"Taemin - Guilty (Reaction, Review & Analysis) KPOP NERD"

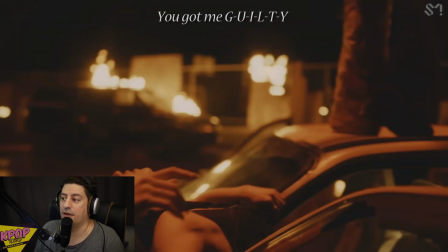And of course we have the set that he's on the car and everybody's dancing around, there are fires.
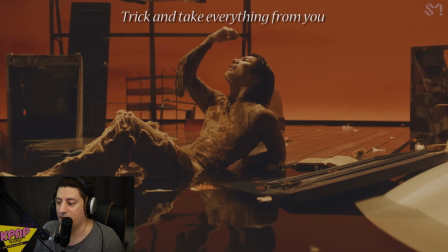Wow, there is even water here and he's in the water. Like, this is a really complex set to make, of course, whenever there is water,
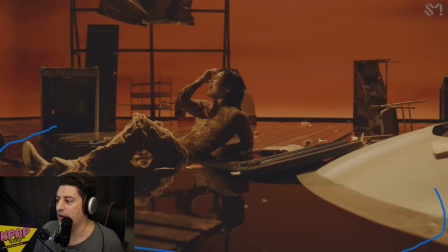because they have to build like something around here that keeps all this water there and he's floating. So maybe everything is actually water, is like a pool, and they put all the items in there, and that's a lot of work, right?
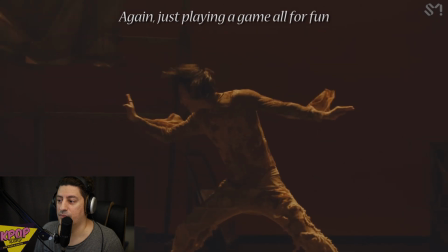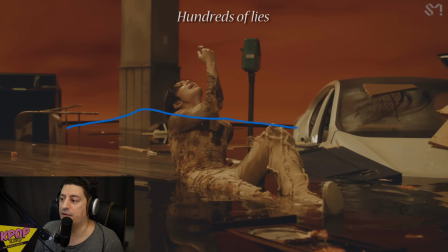And yeah, you see like how there is a border here and how they fill this with the water. You have to bring all this water into this set, and thanks God for these mid shots, because otherwise you wouldn't exactly be able to tell that there is so much water around.
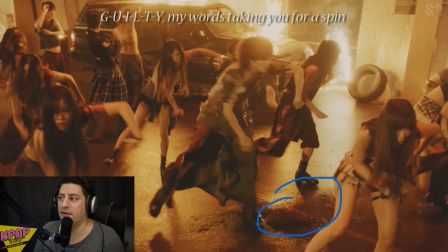Of course, you see the water down here. This is not because it randomly rained that day or something like that. There is, of course, a guy or two from the art team that are responsible for wetting the floor. I've done this in my own music videos as well, the ones I directed. This is very important because you get these really nice reflections.
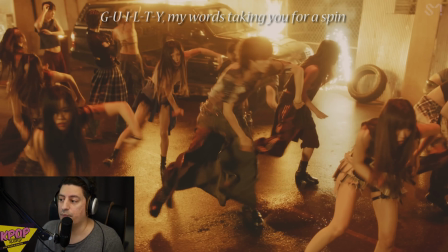So if the floor wasn't wet, all this light wouldn't bounce here. They wouldn't have this nice golden color on the skin, and you wouldn't have all these reflections here. Of course, it's a bit harder to dance when it's wet, but K-pop artists and back dancers, they know this very well and they are prepared for it.
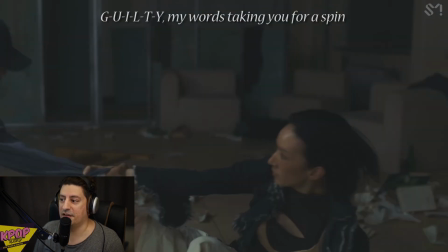You see this fantastic pull here, like how she jumps on him.
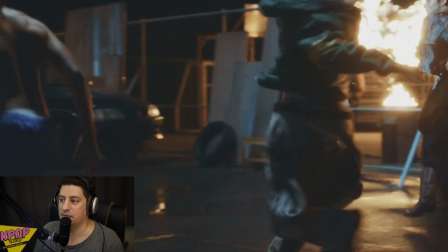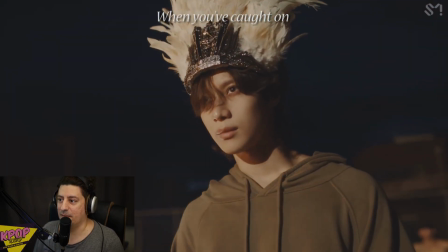Really fantastic and artistic image. This could be just a photo actually, right?
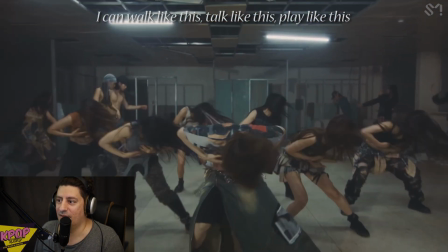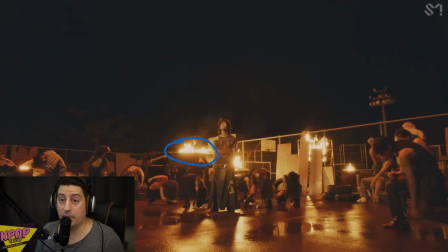Having fire on the set is pretty complicated. You have to have the right team to handle the fire. Especially in Korea, they never just do it randomly. They have to get a permit, of course, that we're gonna light a fire there. They have to have a special team. There is probably a fire truck nearby. Everything is done by professionals.
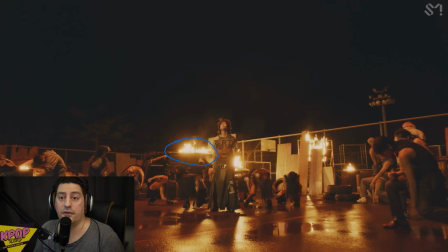You have a fire on a car, for example, right? This fire could go into the car and we could have an explosion there and everybody's like, boom. So they take care of that, of course, and they do it really nicely and professionally.
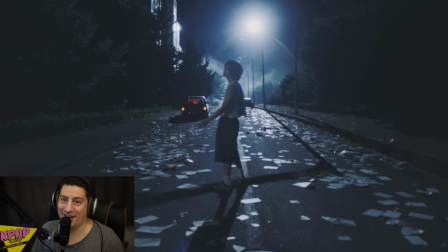Wow, so many papers here. I'm pretty sure they cleaned up after that. So yeah, this is Taemin's Guilty.
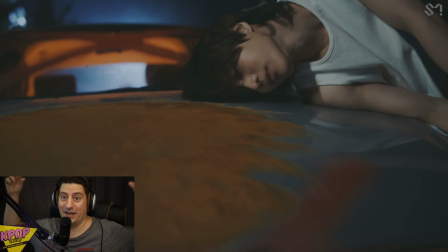I really like it. Not as much as I liked the first big, nice, great Taemin song like Taemin's Move. After that, he produced so many nice songs, just not, in my opinion, as good as that one. That one had such an impact, and I really like it personally, the sound and the choreography, everything.
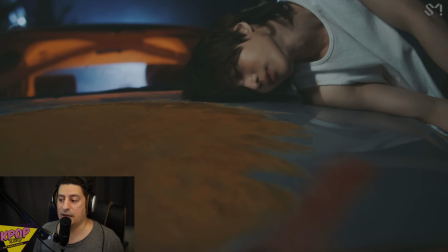But it's a really great song. At the same time, will I be watching this again and again? Move, for example, had a more fun meaning, you know, it didn't have this deep meaning. Sometimes you're not just in the mood, right? You just want something to cheer up. You don't want to get into this very deep kind of song. It's not exactly the kind of song I will just put on my playlist and just having playing it.
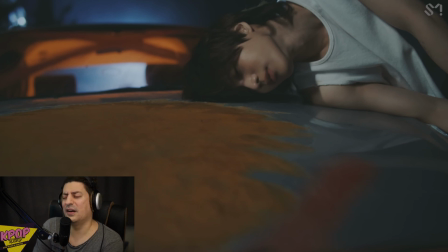Because, you know, emotions, they're fragile. I might, you know, be in a good mood and suddenly listen to this and start having some bad thoughts, so maybe not for the time being. But I will be coming back to this music video to just watch it again for the art and the nice music.
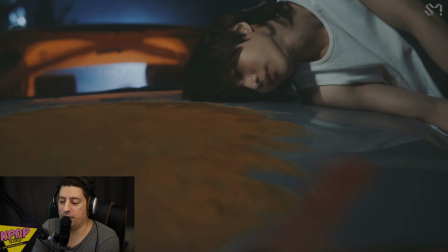Really nice professional product, of course. The music is great, the instrumental is great, the vocal mixing is amazing, the music video is done very well, and all the art and of course the choreography is fantastic. I think the stylists also did a really great job.
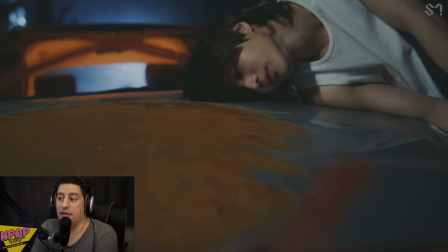It's not as complicated as other music videos, but this music video didn't require such a complex styling job. But you never know how much effort was required actually for the end results. It's very easy to see all this final product and say, okay, yeah, they just got a camera, they just went there and filmed.
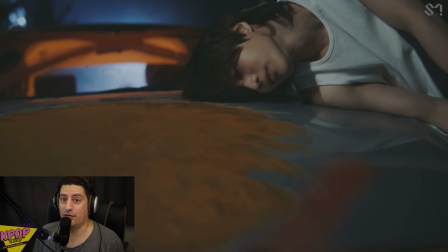It doesn't happen like that, okay? It takes a lot of time, energy, and money, of course, to make something that looks that good. So that's all from me. Thank you so much for watching, guys. This is Jun, the K-pop nerd. Have a nice day.